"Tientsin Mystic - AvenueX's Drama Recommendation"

This story is also based on the book but it's a very refreshing and unusual story that you don't really see that much on china's tv screen so what is so great about this drama the first thing that really blew me away is about the absolutely beautifully executed technical aspects of this drama here i'm talking about cinematography editing production design all these kind of hardware thing oh and plus music and a drama can have that is really top-notch work it really surprises me that it is only a web drama and it's relatively low budget compared to big budget productions but it really outshines a lot of expensive productions that i have seen this year putting out on china's tv
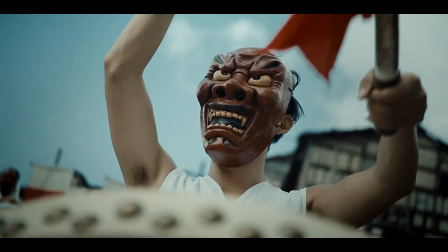[4:54]
screen the cinematography style of this drama is cinematic i mean
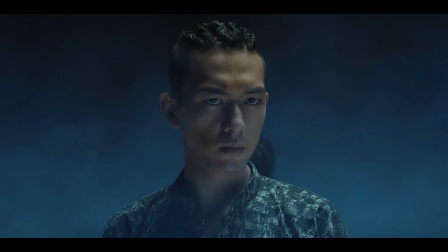[4:59]
it doesn't look like a tv show at all um from all the production shots
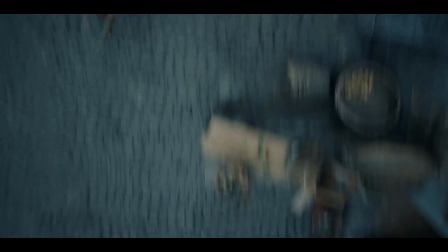[5:05]
on set that i can see they really use very expensive film camera to film
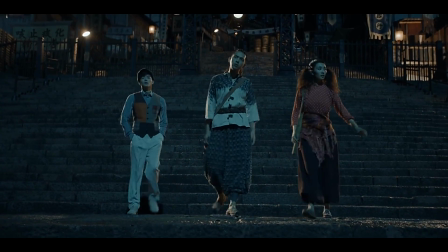[5:10]
this tv series the contrasty gritty texture of the visual
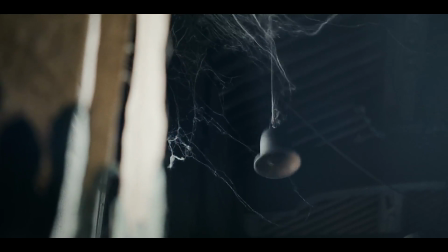[5:15]
and the framing and the design of shots and how it flows from scene to scene
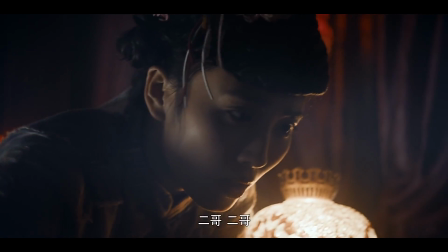[5:21]
really reminds you more of a film rather than a tv show the other aspect that's closely tied into the cinematography of this drama is its editing its editing is also very well executed now this drama is super fast paced it's not draggy in any way and it gives you the feeling that the storyteller really knows his business he knows exactly what scene should follow what scene and
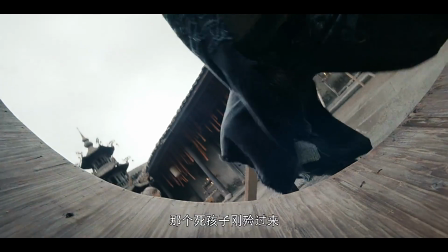[5:47]
what shots should he use in one scene and how to best tell the
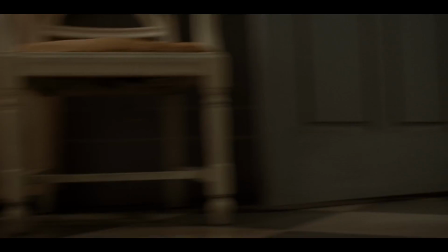[5:52]
story or tell the particular section of the story using cinematic
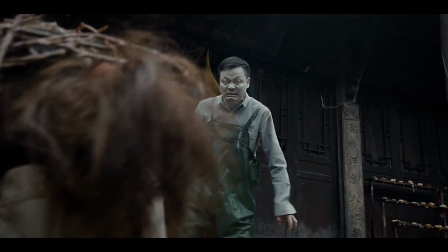[5:57]
visual language when you look at how this drama transitions from scene to scene or shots
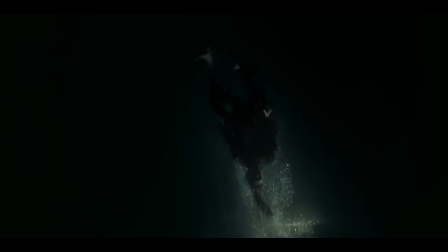[6:02]
to shots you can really tell that they've put a lot of thought into how to
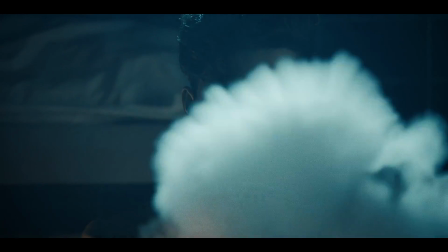[6:07]
structure it visually this could not happen randomly it had to be
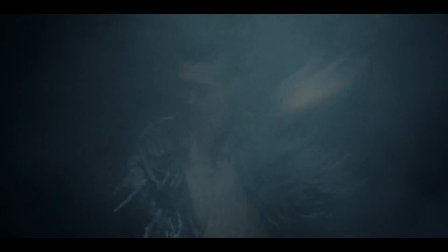[6:12]
planned first designed first and then shot on purpose to deliver that kind of
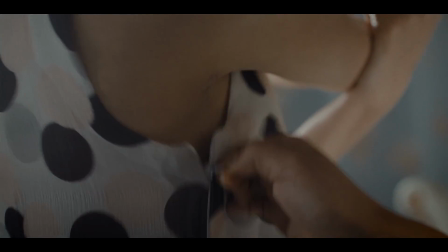[6:18]
smooth and creative storytelling to support this cinematic a film style they also employed very strong design aspects it is very well referenced to the particular period this drama is setting but it is also strongly dramatized for example looking at the four lead characters costume design and their makeup it is based on history and that particular period of style but then it is very specific to each character for example for our male lead because he is from a
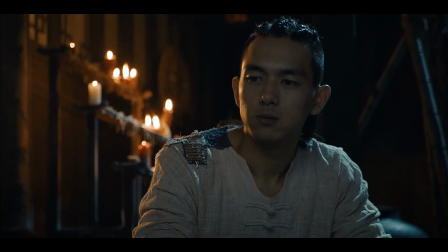[6:53]
rather humble background he doesn't have much money and he has to work in the
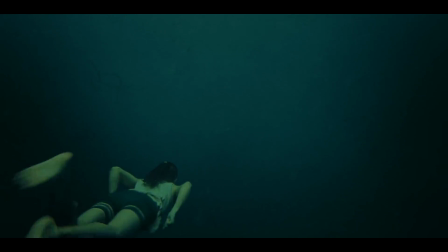[6:58]
river so he has to move all the time all his costumes are made of very natural
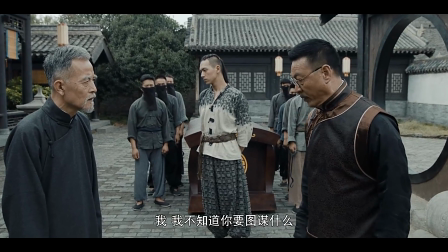[7:03]
fabric like cotton and linen and it's very loose and baggy so that he
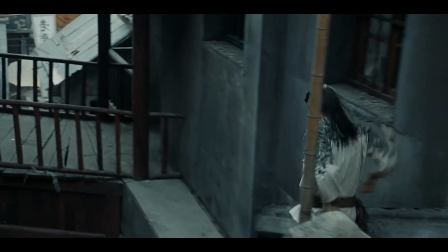[7:08]
could move easily but it contains a lot of design tiny touches
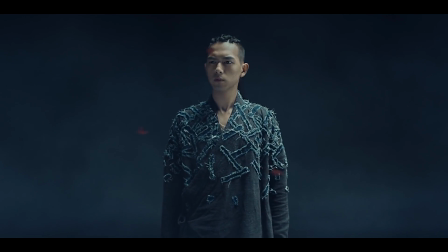[7:13]
to pull him out of the crowd so whenever he shows up
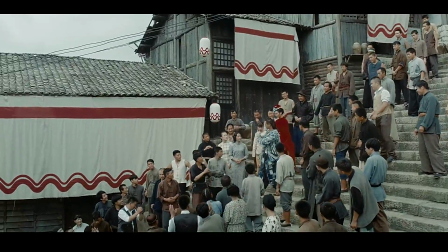[7:18]
or wherever he is standing in the scene you can immediately spot him his particular
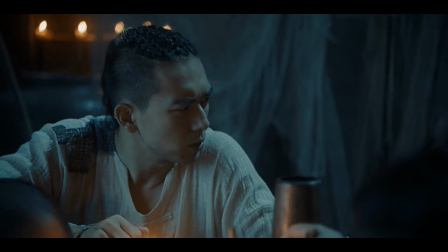[7:22]
character and his importance to storytelling is also reflected in his hairstyle which is very
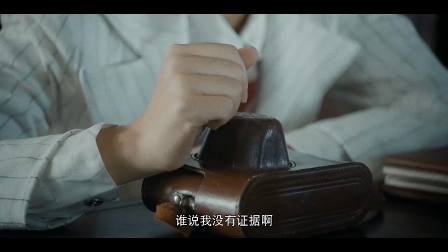[7:28]
unique probably not realistic to the period but it looks very
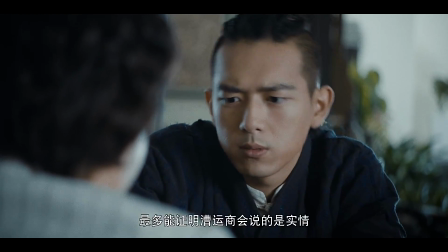[7:33]
natural when he mixing with other characters and it really makes him shy as
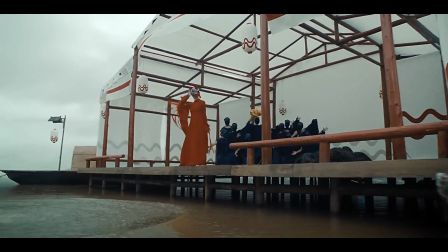[7:38]
the lead character now our female lead because she's a shaman so she probably has the most crazy
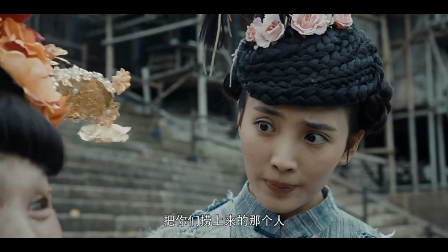[7:44]
costumes i've seen in recent chinese dramas it's very very flamboyant
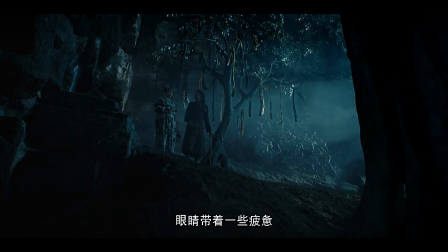[7:49]
and crazy texture color fabric and the head pieces are just incredible again it is definitely not on the normal side but when it's set in